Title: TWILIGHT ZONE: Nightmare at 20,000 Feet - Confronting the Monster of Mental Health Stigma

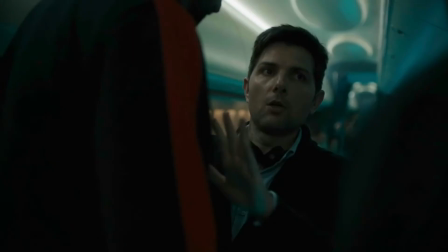1232s
Consider that the podcast feeds Justin a hard fact or two, like passengers' names, that he's unlikely to know himself.
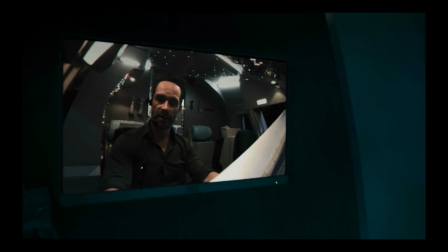1238s
And if the mysterious pilot were a mere alter ego of Justin's, then the cockpit video feed, given its objective nature, would show Justin hijacking the plane.
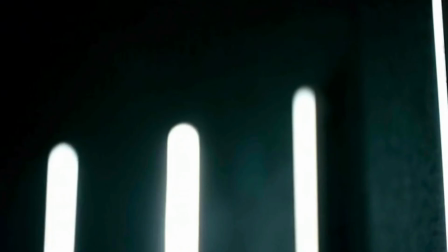1248s
All told, this is the kind of puzzle piece narrative that forces the viewer to do its heaviest lifting.
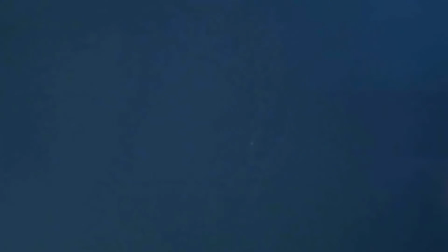1253s
But do the aesthetics of this adaptation offer any impactful takeaways? If Miller's version skews visceral where Donner's veer is psychological,
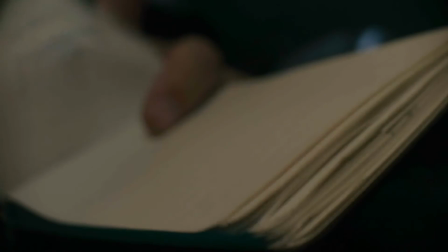1261s
the 2019 installment might be the most intellectual of the trio, designed more to be studied than felt.
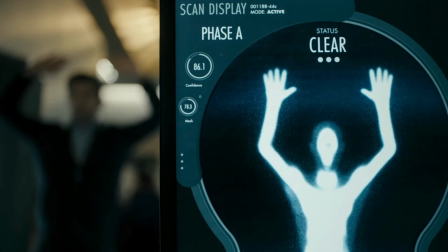1268s
While this intellectual posturing is loaded into the theme-forward dialogue and story beats, it also lurks in the aesthetics.
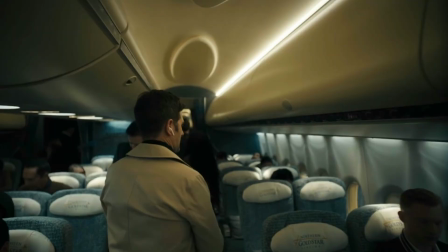1275s
This episode features the visual earmarks instilled by show creators Jordan Peele and Simon Kinberg across both seasons of the 2019 reboot series.
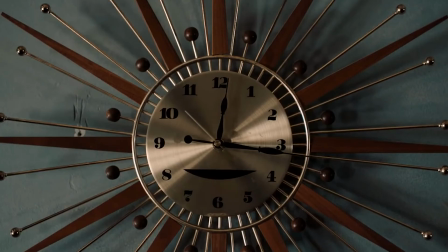1284s
Extreme close-ups, shallow depth of field, imbalanced compositions, and most notably, circles circles circles.
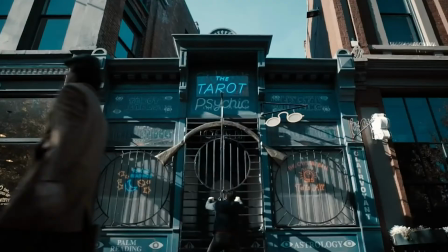1292s
The circle motif is cute and brand appropriate.
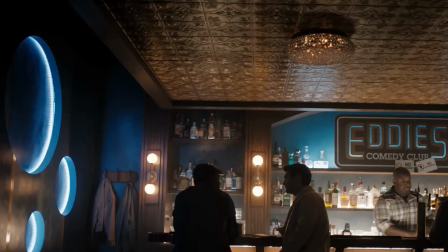1295s
In fact, in some of the reboot's more middling installments, you can pass the time just by playing a spot-the-circle drinking game with yourself.
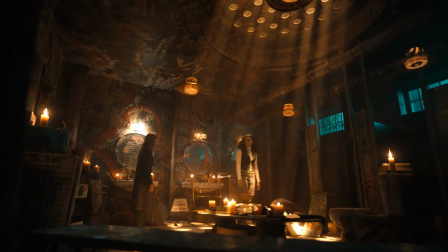1303s
Juries out on whether this motif actually works as a mood setter. On the one hand,
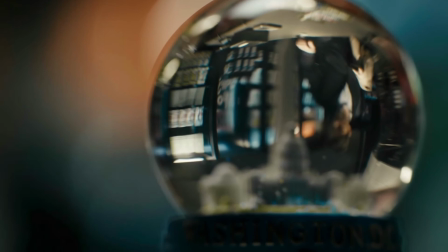1309s
the preponderance of round shapes along with the aforementioned odd camera angles can make us feel like something's not quite right with this world,
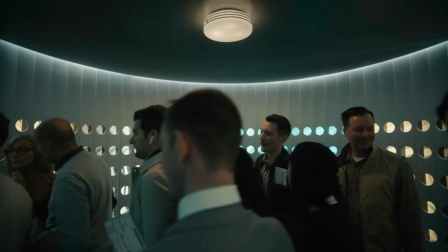1317s
almost like the protagonist is unknowingly trapped in some kind of cosmic grand design courtesy of a mischievous,
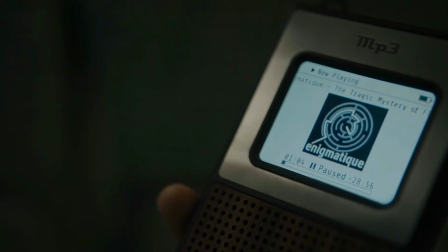1325s
even sadistic, universe. On the other hand, circles by their nature are not threatening.
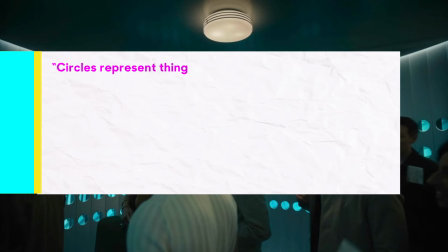1331s
In a breakdown about the psychological effect of basic geometric shapes, no film school offers this insight.
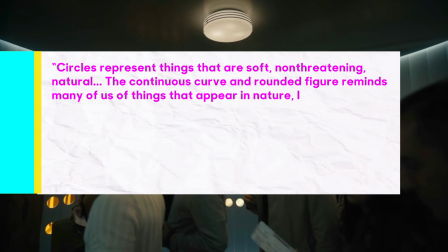1338s
Circles represent things that are soft, non-threatening, natural.
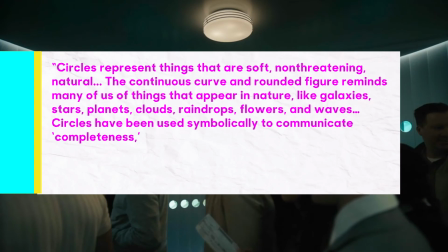1343s
The continuous curve and rounded figure reminds many of us of things that appear in nature,
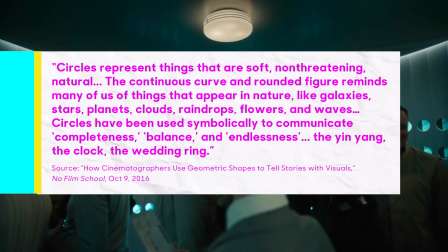1348s
like galaxies, stars, planets, clouds, raindrops, flowers, and waves.
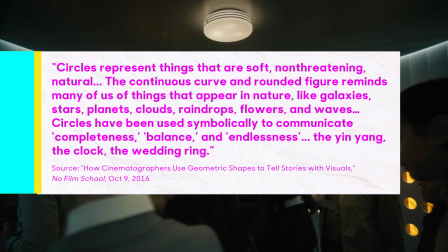1353s
Circles have been used symbolically to communicate completeness, balance, and endlessness. The yin-yang, the clock, the wedding ring.
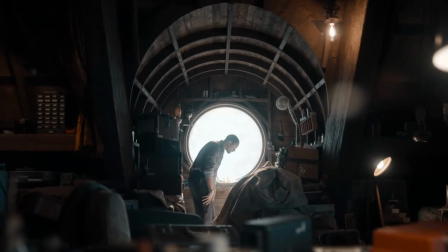1362s
The circles of The Twilight Zone indeed feel soothing and pleasant, which works against the franchise's decades-long promise of thrills and chills,
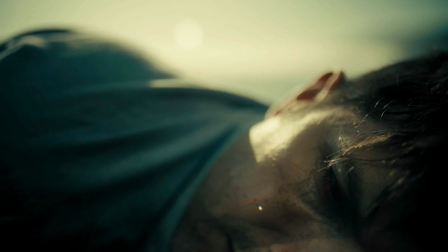1370s
and in this episode works against Sanderson's PTSD and the passenger's resultant animosity toward him.
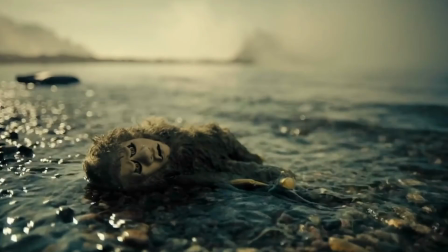1377s
Nightmare at 30,000 Feet, like the 2019 reboot at large, attempts to engage us on a philosophical level,
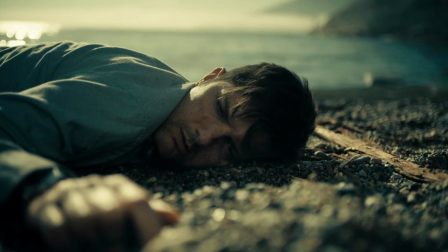1383s
but falls short of grabbing us on a visceral or psychological level,
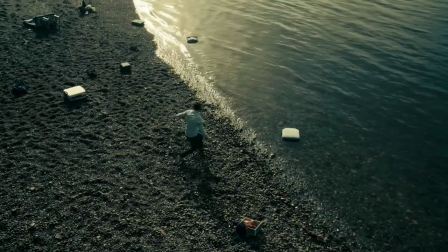1387s
despite cinematographer Craig Robleski's thoughtful shot choices that do work to bring us into Sanderson's feeling of isolation.
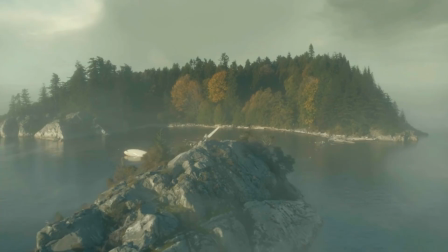1395s
Like many of the other creative choices at play, the visual style of this nightmare shows thought and ambition, but overshoots the runway.
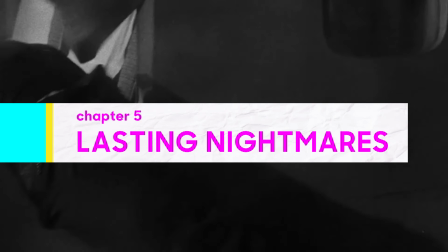1405s
The finale of each adaptation contributes to its particular takeaway on mental illness stigma.
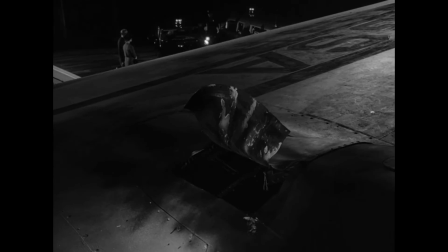1412s
After Wilson and Valentine confront their monsters, Matheson hints at potential vindication by ending on the physical evidence left by the gremlin.
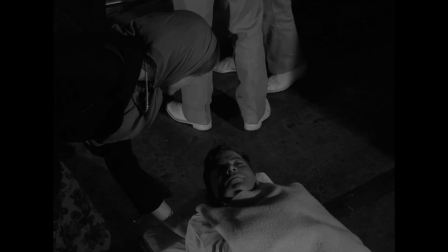1421s
Nonetheless, that vindication is far from guaranteed. Wilson's and Valentine's similar stories are a powerful reminder that mental health stigmas
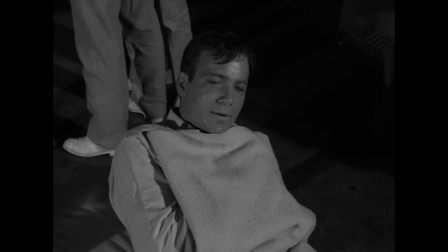1430s
are often so isolating that even when people achieve victories related to their mental health,
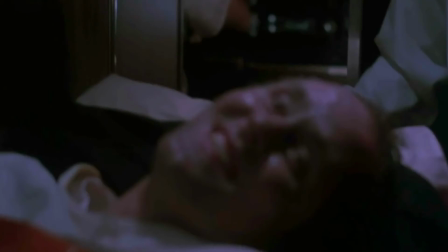1435s
few if any people in their lives can understand or empathize with those victories.
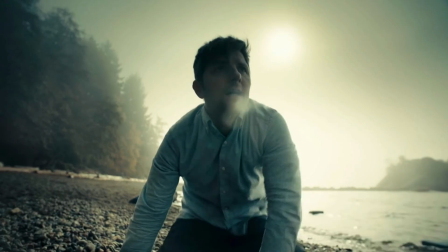1441s
Amidst the vagueness of Sanderson's story,
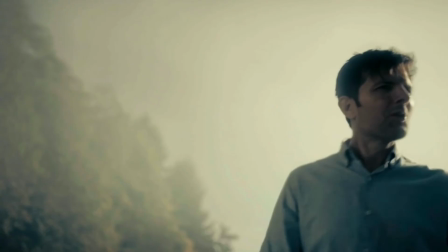1443s
his grim fate cautions us against the extreme lengths we might traverse in a mental health crisis to gain control of the uncontrollable.
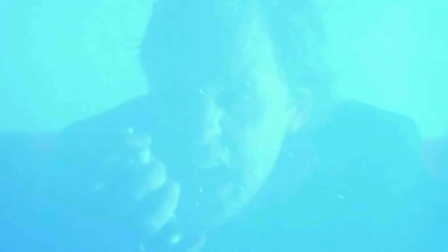1451s
But his muddled story is devoid of suspense or narrative clarity. It's a far cry from the 1983 version,
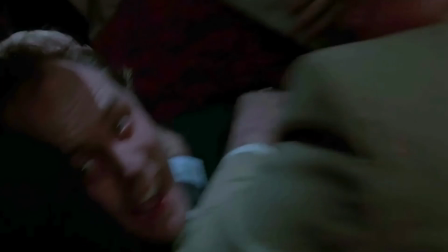1457s
which excelled at phenomenal practical effects and a potent if exaggerated depiction of mental and social unrest.
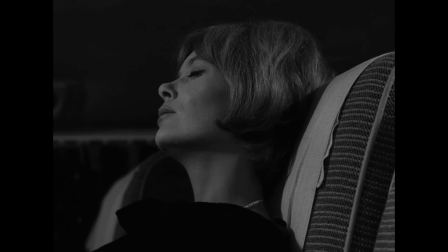1465s
Ultimately though, the 1963 version soars over its successors thanks to its pressure cooker approach
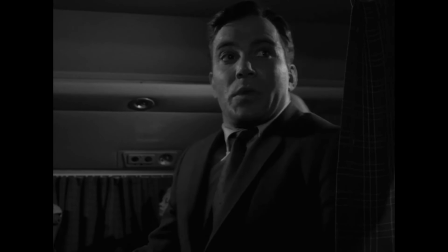1471s
that seethes with interpersonal tension and disturbing psychological underpinnings.